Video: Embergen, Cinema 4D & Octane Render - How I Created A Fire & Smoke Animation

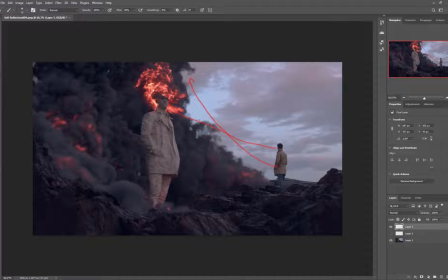[24:46]
So our eyes, even if we look at him, we tend to look back at the statue. And with these rocks as well, they just have this general flow that also directs our attention towards the statue, because I want you to look at this character. And then all of our smoke, obviously, is also flowing in this direction.
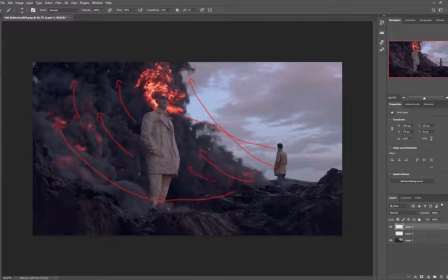[25:05]
So all of this is creating these leading lines. It creates more focus and attention on the star of the show, which is our statue over here. And again, this is a darker character against a lighter background. I always love playing around with dark characters on light backgrounds or light on black.
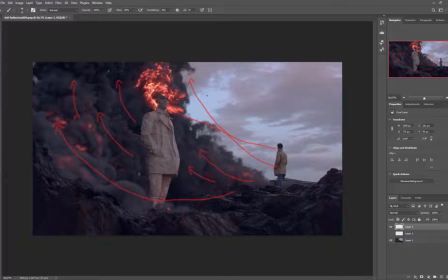[25:23]
It just creates some really interesting, you know, visual interest when it comes to composition. And then, of course, color grading is also very important.
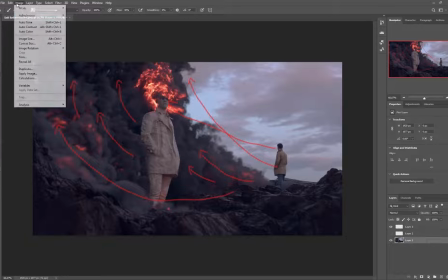[25:32]
Now, I did do the color grading in Premiere Pro, but if you're doing a still image in Photoshop, it's actually really helpful just to use select color.
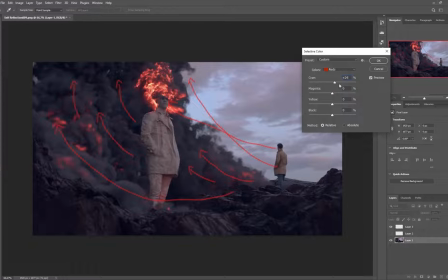[25:41]
So maybe if you've got some reds in your scene, you can actually make them look a lot more intense or even change the colors completely. But by playing around with some of the neutrals, maybe bumping that up, you can make those black areas a lot lighter or a lot darker.
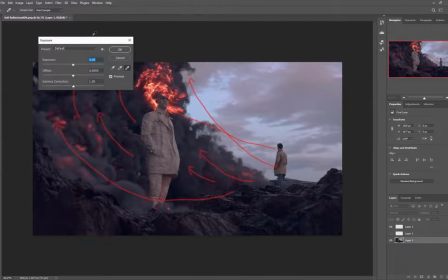[25:57]
It's up to you. And you can also play around with some of the exposure if you feel like you didn't get the correct exposure within Octane Render.
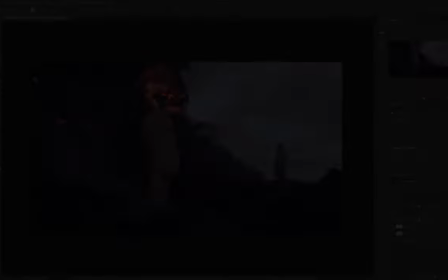[26:04]
Okay, but that's it for composition. Okay, so that's going to be the end of this breakdown video.
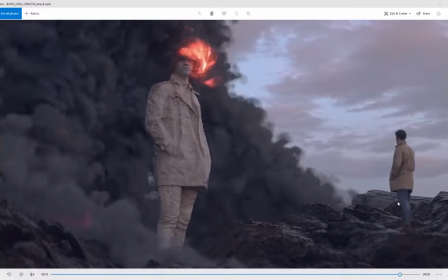[26:10]
Hopefully this has given you insight into how this entire animation was created. You can see just how simple the scene is.
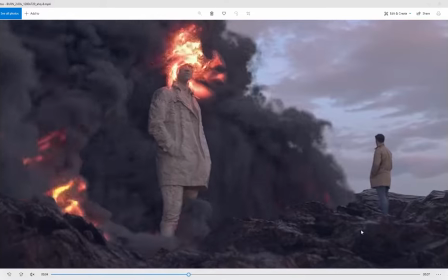[26:17]
There's rocks, there's a human, there's a sky, and there's a VDB.
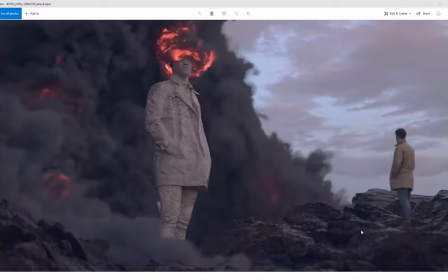[26:20]
But the way everything is, you know, merged together to create the scene, I personally think looks really cool.
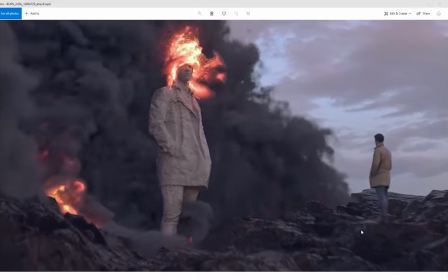[26:27]
And a lot of you guys really enjoyed this animation and you were asking for a breakdown. So there we go.
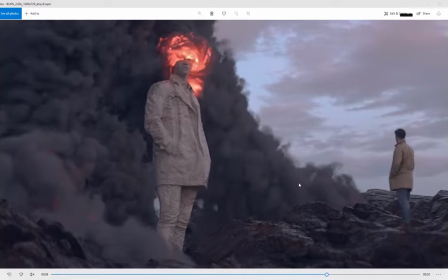[26:32]
I gave you the complete breakdown so that you can create your own scenes as well.
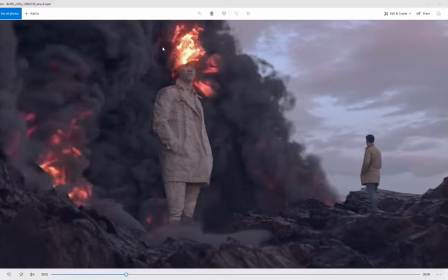[26:36]
You can see just how powerful Embergen is and how simple it is to import these VDBs and shade them with Octane Render.
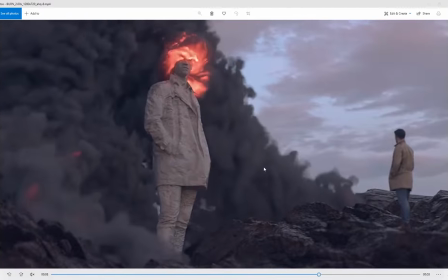[26:43]
All right, so you guys are super awesome. I truly appreciate the support on this channel.
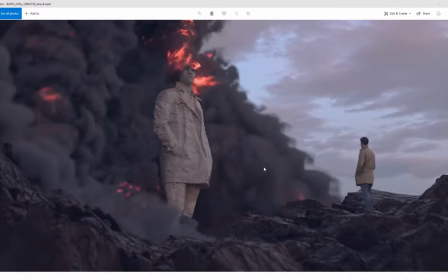[26:48]
Stay tuned for some more videos and tutorials, and goodbye.